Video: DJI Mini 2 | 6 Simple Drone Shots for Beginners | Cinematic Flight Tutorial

Do you want to learn how to fly the DJI Mini 2 or any drone cinematically?
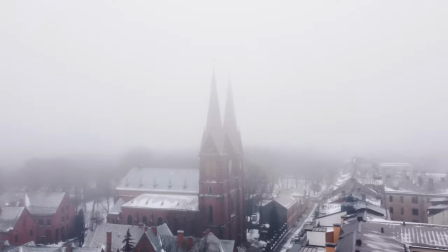In this video we shall be learning how to do some basic cinematic moves for beginners.
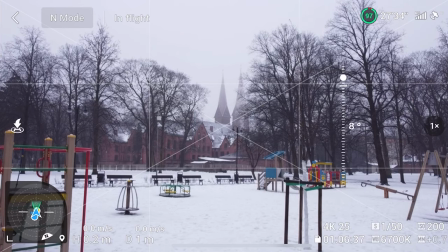[0:17]
Let's get into the air. I would say that there are three steps in achieving cinematic footage. First one is definitely the settings. You should be using manual settings.
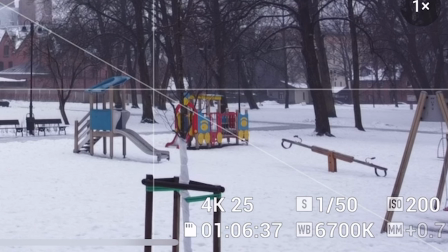[0:27]
In this case filming at 25 frames per second in 4k.
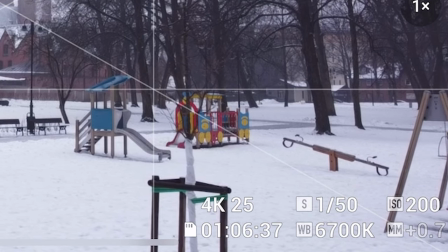[0:31]
The shutter is 1 50th of a second and ISO 200. next thing in the settings section
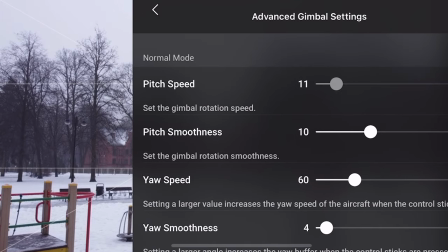[0:37]
would be probably proper gimbal settings pitch speed 10 and smoothness 25 would be a lot better for controlling the gimbal smoothly
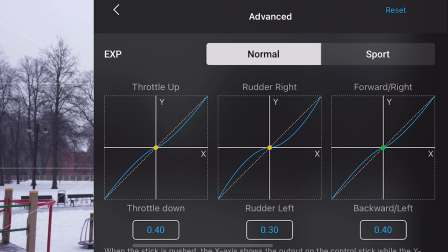[0:48]
then you can also have these settings right here forward and right I have a 30
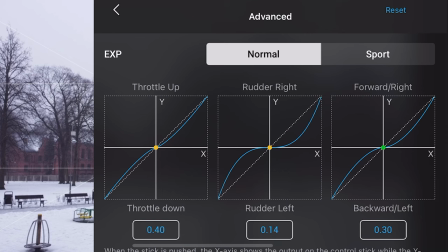[0:54]
router right I have at I would say 15 and throttle up I would leave at 25 all right and that's pretty much it for the expo settings and then I would also suggest
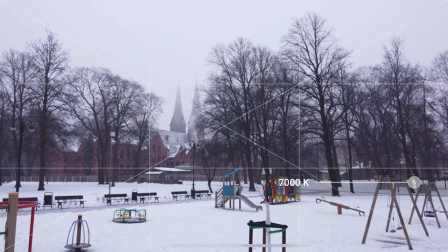[1:08]
you to use manual white balance in this case I think 7300
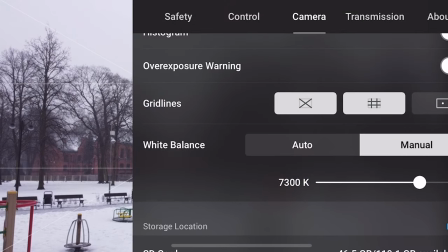[1:13]
Kelvin works the best and the grid lines as well with the diagonals and
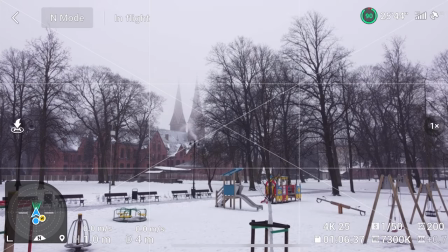[1:19]
grid it helps you to properly compose the shot and then the next step is
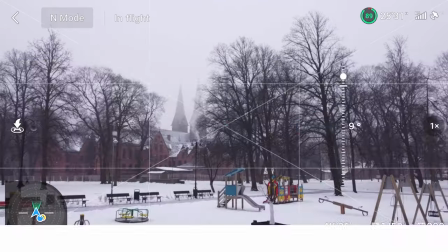[1:24]
the composition You have to compose the shot properly so it looks
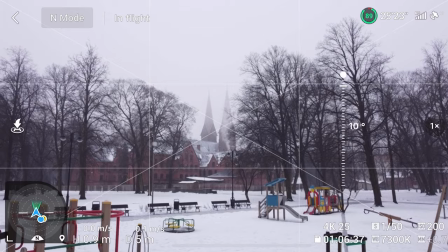[1:29]
pleasant to your eyes and other people's eyes So if I would be approaching
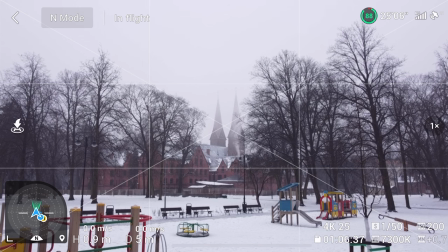[1:35]
this church right here I would have it composed like this and the third step
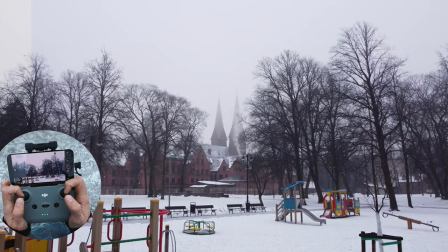[1:41]
is movement this first shot will be very simple So we'll be moving forwards slightly upwards
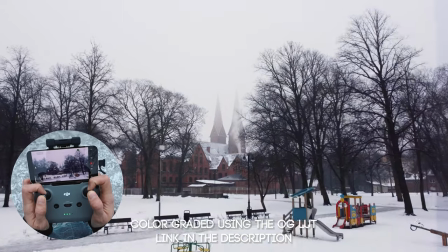[1:49]
really goes close to these trees and it will give us the depth of
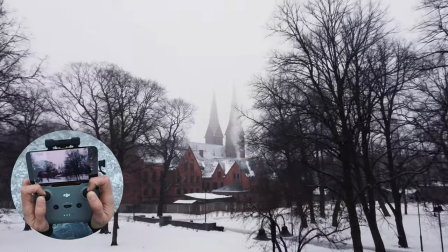[1:55]
the space we are in and it just looks pretty cool.
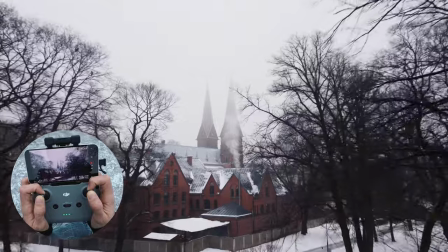[2:00]
Very simple, just slightly upwards and forwards,
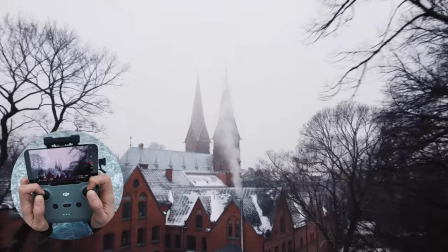[2:06]
close to the branches, don't be afraid, just capture.
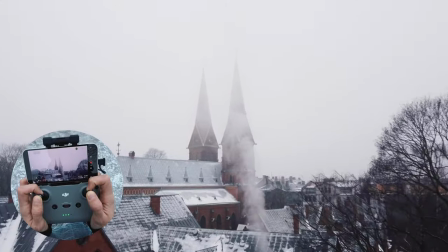[2:11]
Now we'll adjust it slightly with the rotation. Alright, our next shot will be a smooth orbit around these towers right here so
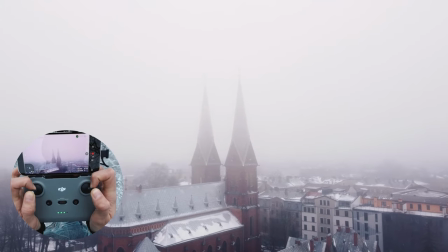[2:20]
we'll be just moving right and with the
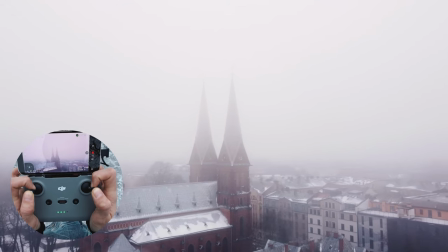[2:25]
left stick compensating to the left and achieving
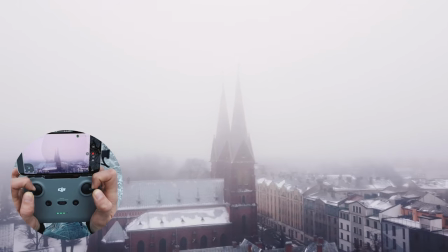[2:30]
this orbit you can also use gimbal up or down to
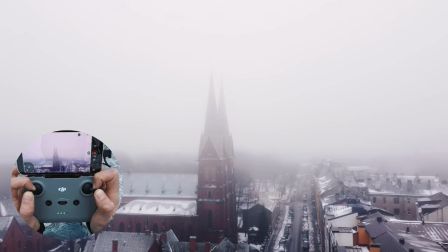[2:38]
increase the amount of movement you have in the shot that will make it look even better
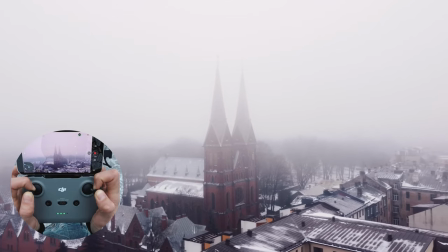[2:44]
and that is how you orbit it's very cool if you have things
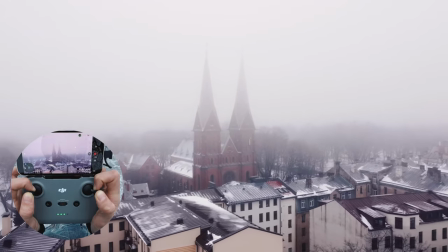[2:50]
close to the camera because that gives you the
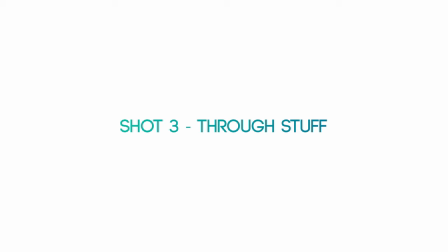[2:56]
feeling of depth our next shot will be also very very simple will be flying through
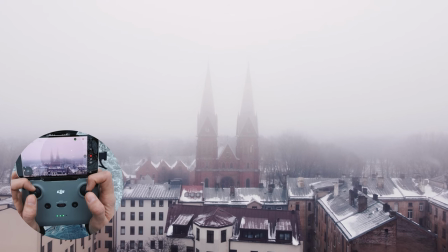[3:02]
these towers so flying forwards without any other movement flying through objects
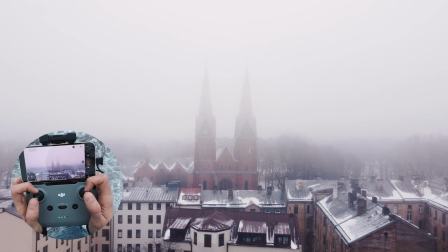[3:09]
can give you a very cool feeling of of the area you're in and
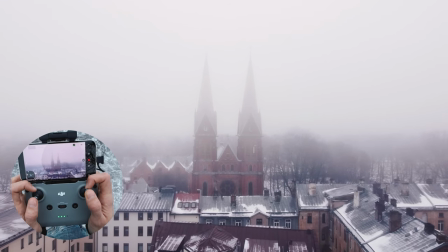[3:15]
it also is just it's just very exciting to do and one thing I can say about flying through
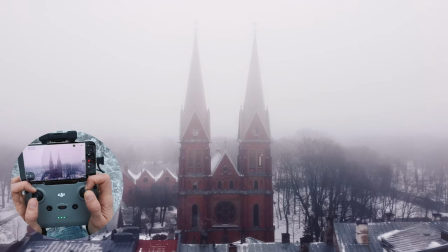[3:21]
things don't be afraid just fly and all the birds
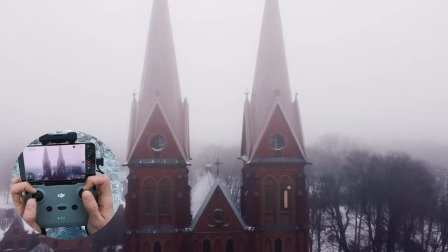[3:28]
thank you and everything will be fine I would have to be a little bit
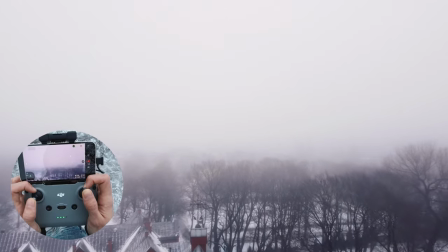[3:34]
more centered here and bam that's how you fly through things.